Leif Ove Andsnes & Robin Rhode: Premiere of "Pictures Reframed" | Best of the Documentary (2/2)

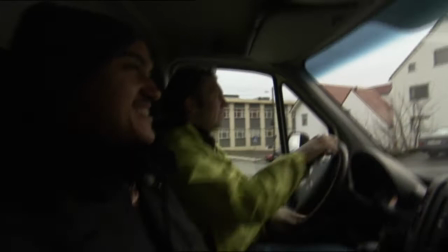[4:14]
Well done, well done. Yeah.
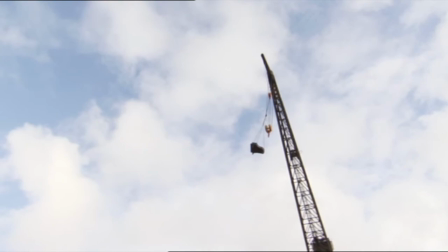[4:21]
Take it piano. Jeez. That's a great picture.
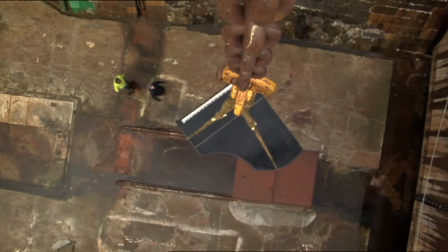[4:32]
An old dry dock. My darling, my love. Built just before pictures was composed.
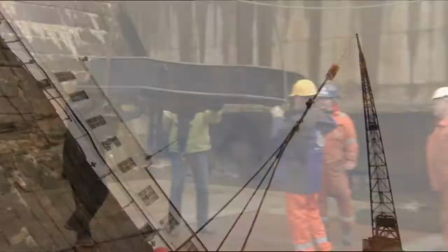[4:39]
Oh, wonderful to see you. This is the scene of the crime. Okay, okay, okay. Get it onto the plate.
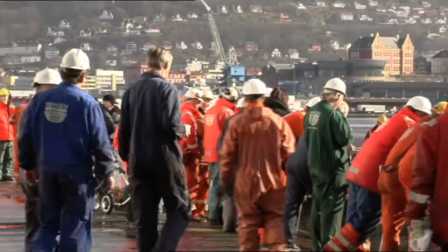[4:45]
Small landing. The workers eat their lunch outside today.
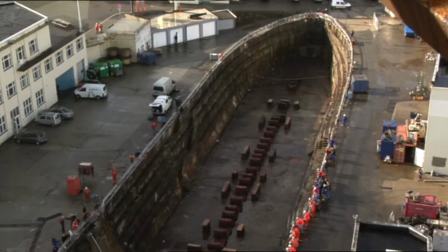[4:51]
In the last hour of the Grand Piano's life, Leif Uwe repays them for the use of the document.
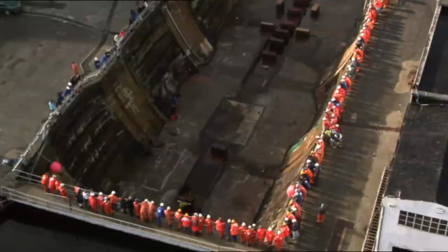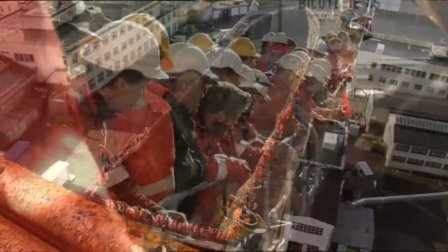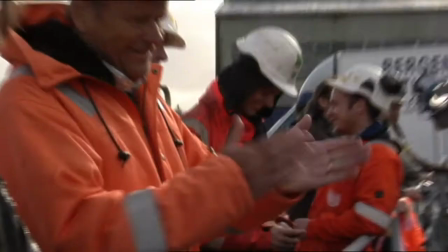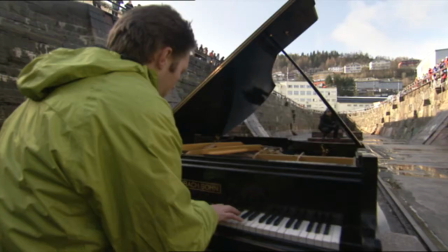[5:40]
When I hear Leif Uwe performing the piece, it brings me much closer to the actual composition.
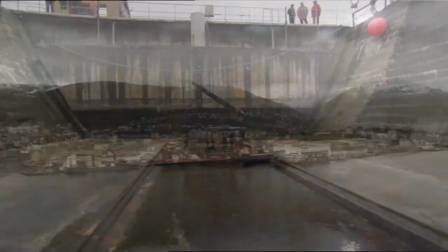[5:50]
Focusing on the image he's going to make, with the rain coming in over Bergen, Robin sets up several cameras to film the grand piano's demise.
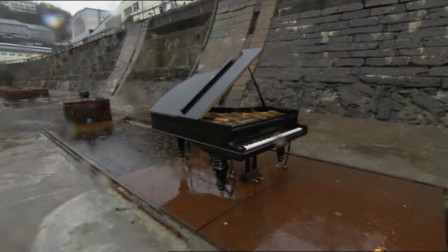[5:59]
Behind the concrete gate, the weight of water presses in from the fjord. You can zoom in.
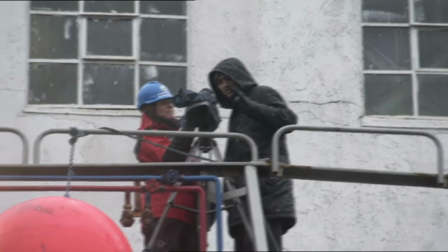[6:05]
OK. Keep it for some minutes. I like to have the camera not around to cut between zooms.
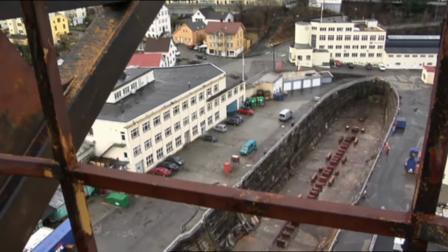[6:12]
We are attempting to drown the piano in this dock. and we are trying to pay homage to Mosokski's pictures at an exhibition, especially the final composition being the Gates of Kiev.
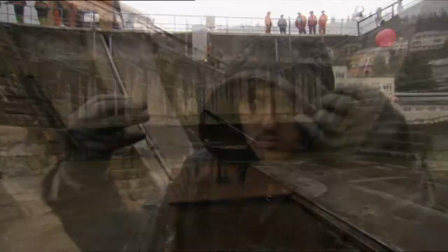[6:25]
And our gates are these, the water gates of the dock, as they open and allow the water to enter the dock.
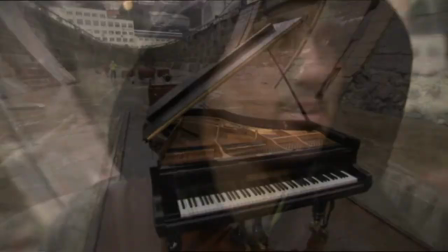[6:33]
So it very much links to the drama of Mosokski's pictures at an exhibition.
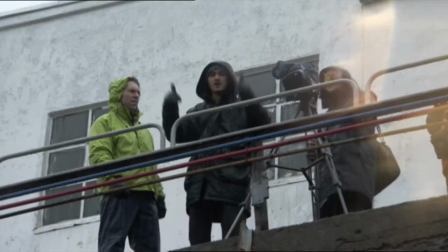[6:39]
Camera's fine. We're good to go.
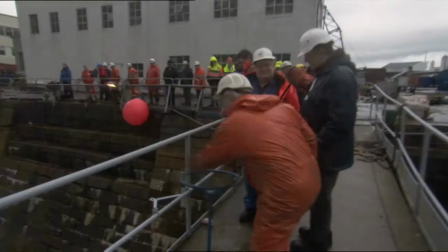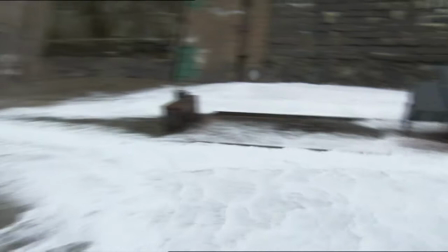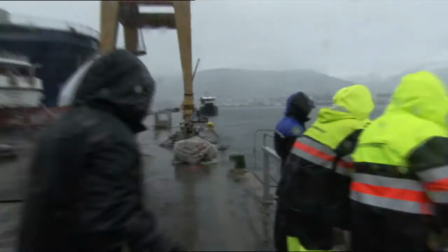[6:54]
Yeah, let's go to the bridge.
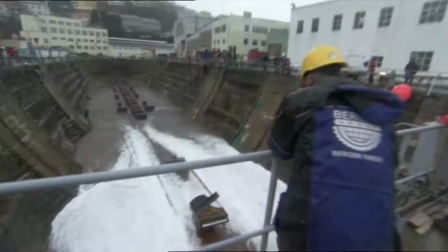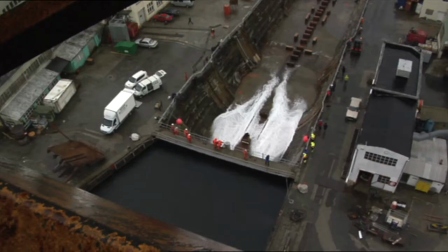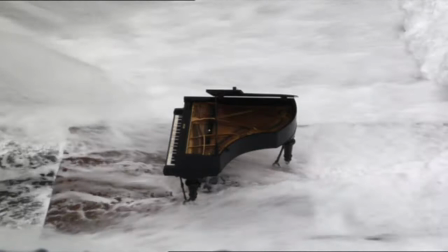[7:10]
It's coming a lot more dramatic than I expected, a lot more powerful and a lot more fast.
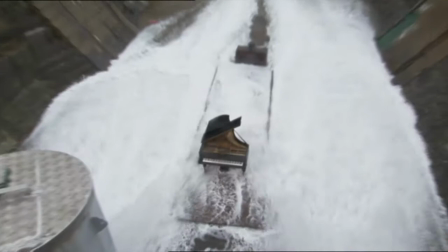[7:16]
I had no idea how beautiful it would look because I love the contrast between the foam of the water and the black.
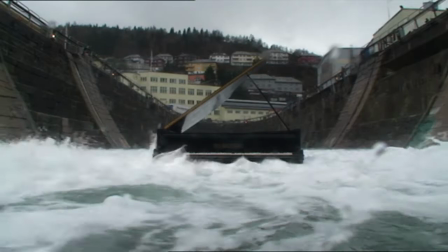[7:25]
I think it's an amazing contrast. it's very dramatic to drown his beloved instrument isn't it at
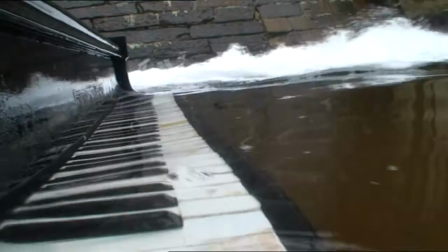[7:31]
a certain point in our life we have to you know give off that which is
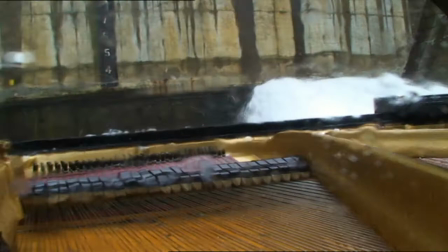[7:37]
precious to us because I believe that the water itself has this embodies both life
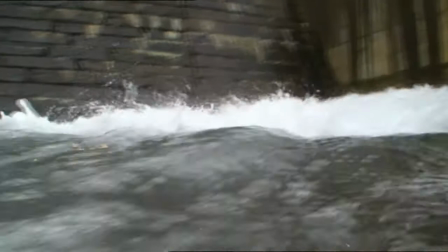[7:43]
and death and violence and beauty there